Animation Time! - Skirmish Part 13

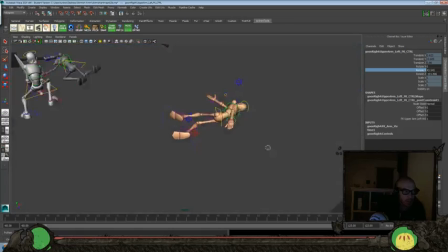don't want it to be too similar to that other one though.
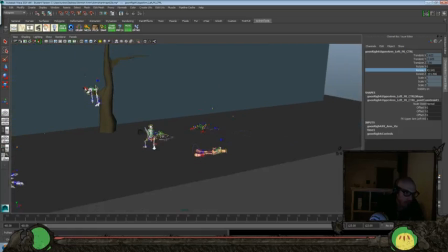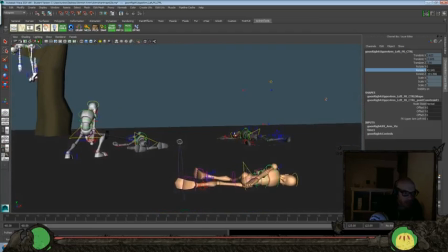So let's see, what can we do to be more interesting?
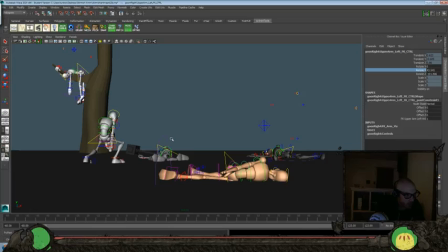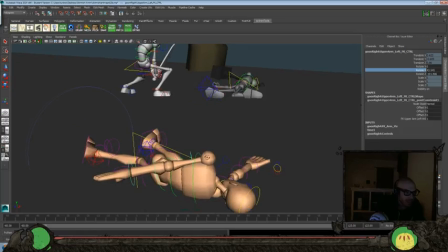Could do something where we get the head off or something. That might be fun.
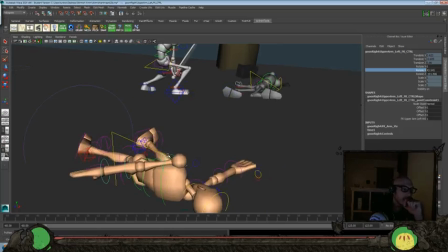See if we can disconnect. We might have to get another rig in here though.
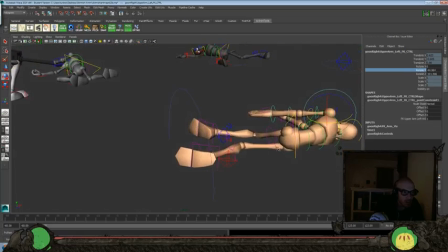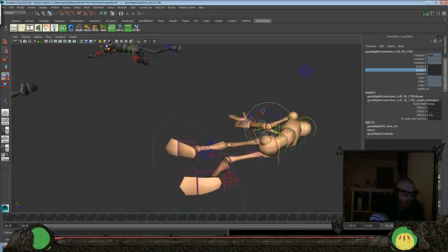So we have a little bit of gruesomeness to it. That could be fun.
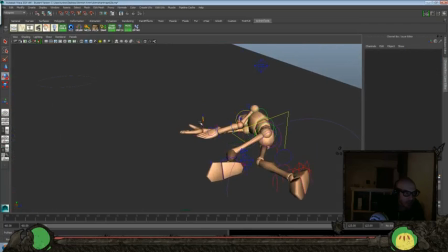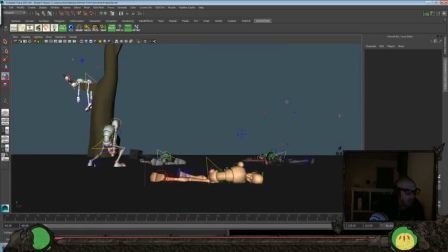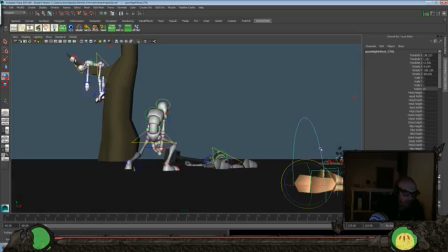Let's go ahead and look at our last camera angle and bring him a little bit closer. A little bit more to camera, kind of like this.
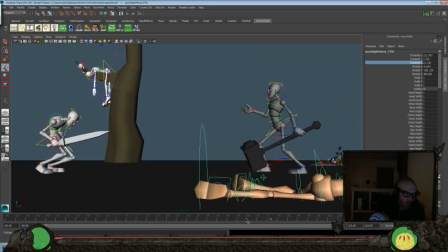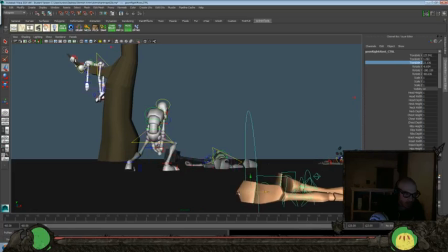No, that might be a little too much in cam. A little too close to cam as well. So let's go ahead and push him a little bit more like that. Maybe we'll scale him down a little bit, make him a little bit smaller than some of the other ones.
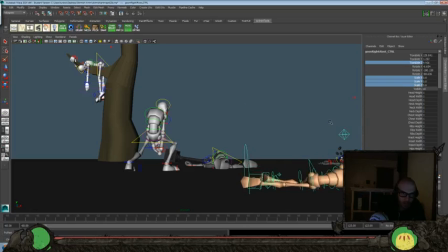I don't know. Just seems too busy now.
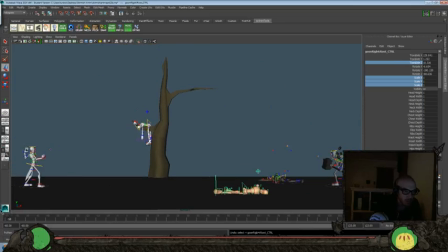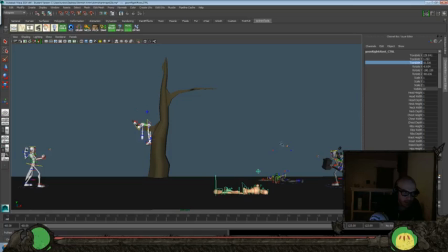Feels like it works fine from there. Maybe we'll just retool the camera a little bit more. Go back to kind of the original perspective that we're looking through for all this stuff.
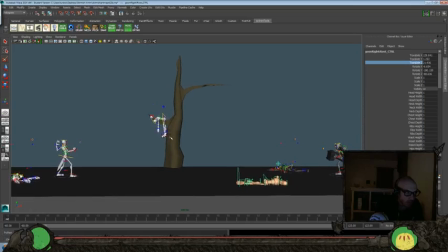We'll just leave a wider lens here for everything.
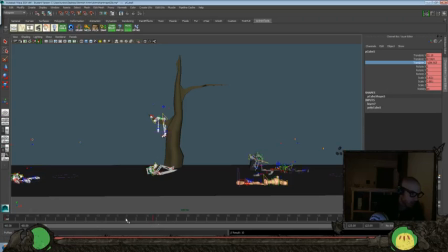First of all, let's go ahead and change the color on this one so he feels like he fits in a little bit more.
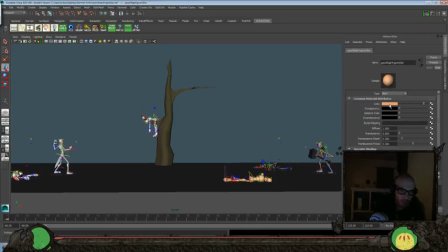The other part of the army. Okay, well, let's do a play blast and just see how it plays with everything going. Alright, I think it's okay.
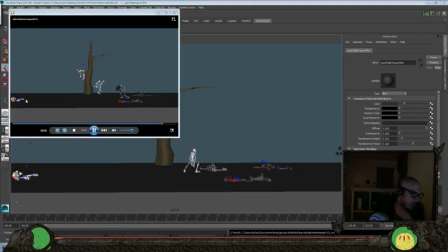I think we need to bring this character in a little bit more. And then probably need to retool the composition a little bit here just so that the silhouette's a little bit better. Maybe nudge that tree a little bit over. But I think it works well for the ending part.
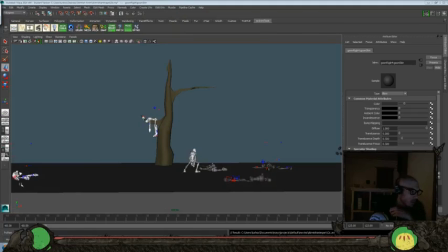Okay. So let's go ahead and nudge this character. Turn your curves back on. Push him a little bit more into frame here.
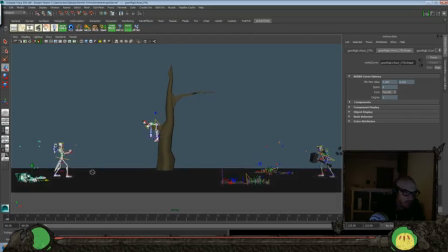And alright, we'll grab everything and hide these other controllers.
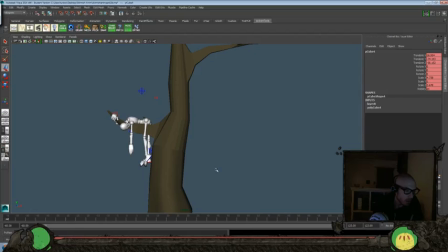So let's go ahead and actually zoom out here.
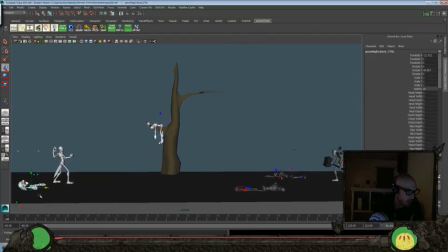Where were we? I think I want this. Let's see if we can push it a little bit closer. Yeah, I feel like that's fairly decent layout. Make sure we're still going here.
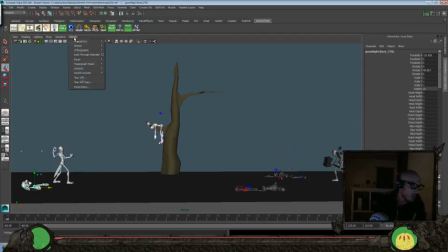So let's go ahead and create another camera again.
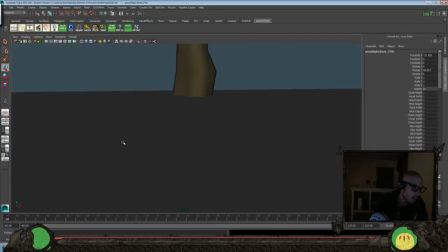Let's just go to perspective 4, that's fine.
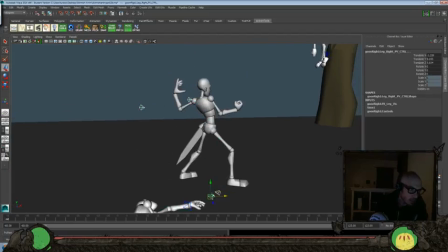And we want to create another layer just so we can hide all of these things here,
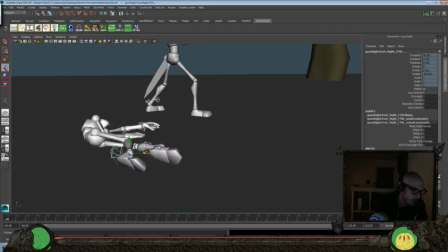because these ones for some reason don't show up as NURB curves, so I'll have to just do
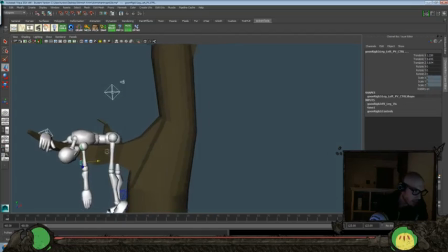shift selecting all of these so I can throw them all in
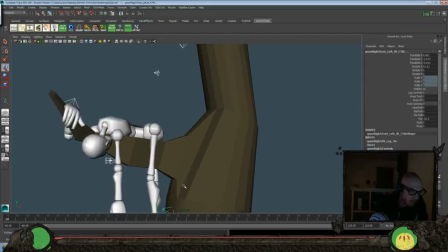same layer here.
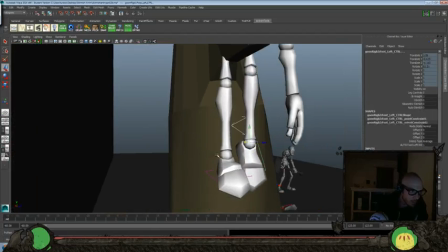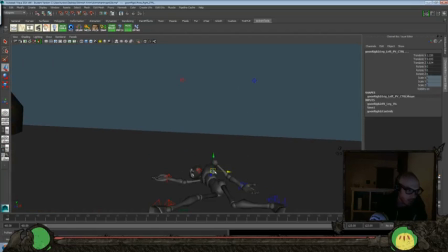And I think I'm going to change the color of the ground layer as well to be more like the color of the tree, so that the darker army characters show up a little bit better.
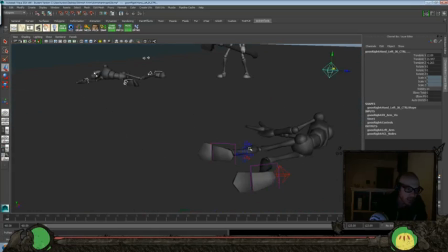So I feel like right now they kind of blend into the ground plane a little bit too much. And I want them to show up a little bit more. So again, then we're just going to create another layer and hide all that.
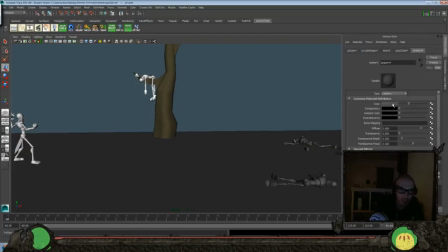Okay. And then I want to grab this one and change the color to be more like that, but a little bit darker still. Maybe even just so those characters show up a little bit more.
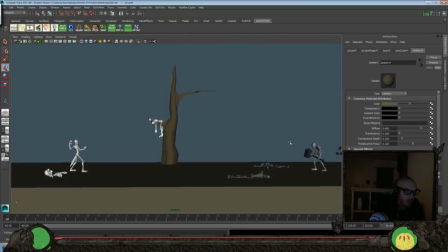There, kind of show up a little bit better there. Still kind of go off the similar color that we have here.
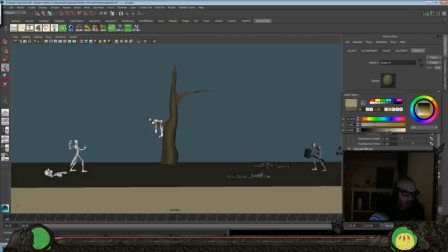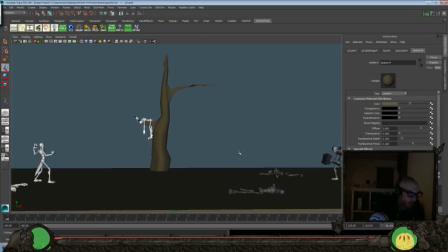Alright, let's do another play blast, and then I'll probably have to wrap this up for today, even though I would have liked to get into a little bit more.
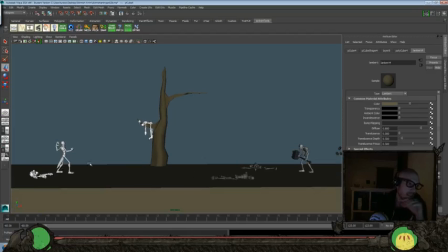I think we got some more interesting things. I think our layout's a little bit more intriguing here.
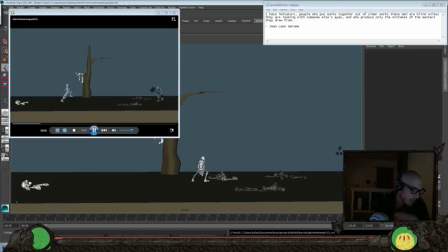So I'm just going to play blast this and we'll be right back. Alright, so I think this layout's more interesting, a little more intriguing. Definitely still need to polish up some animation, but I figured we've been doing this for a few days. Might be fun to just take a little break and do something different.
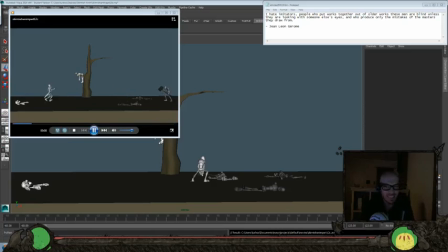So I think that was definitely a little more interesting, something a little bit different for today's video. We ended up playing around with some posing, threw in some different characters, made a little tree, made a little prop.
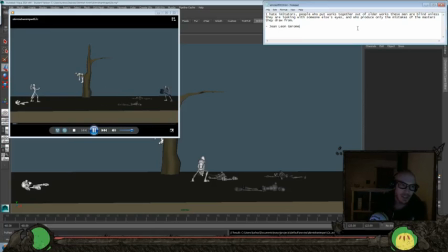So we got some fun stuff working in this one, and definitely a little bit different. So I'll give us something different to talk about while we were going through this. So let's take a look back at where we started. We're looking at the beautiful work of Jean-Léon Gérôme. Again, comments down below. I'm sure I'm butchering that name, but a phenomenal painter.
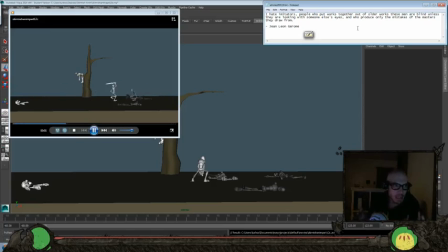Just an amazing talent. And he said, "I hate imitators, people who put works together out of older works. These men are blind unless they are looking with someone else's eyes, and who produce only the mistakes of the masters they draw from." So, you know, even the people that you look up to as
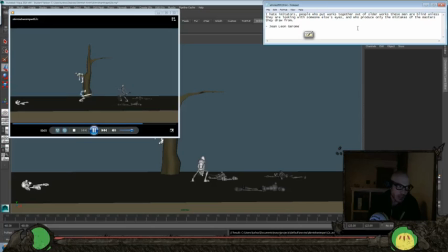amazing artists that are your inspiration and everything, you know, they still make mistakes and everything too. So that's why it's important to develop your own eye and your own sense of style and your own voice, but still, you know, try and master the fundamentals and the basics so that you know the principles of something that's successful,
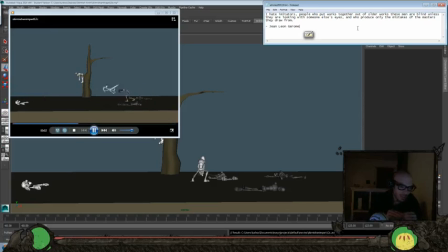but then make it your own and develop your own eye. Don't, you know, wait around for someone else to tell you how to do it or what's the right way or what's not the right way, but go out there and make your own mistakes and take another step in your journey towards mastering whatever medium it is that you're passionate about. And I love you guys lots. Thanks for hanging out with me. Hope you enjoyed this one.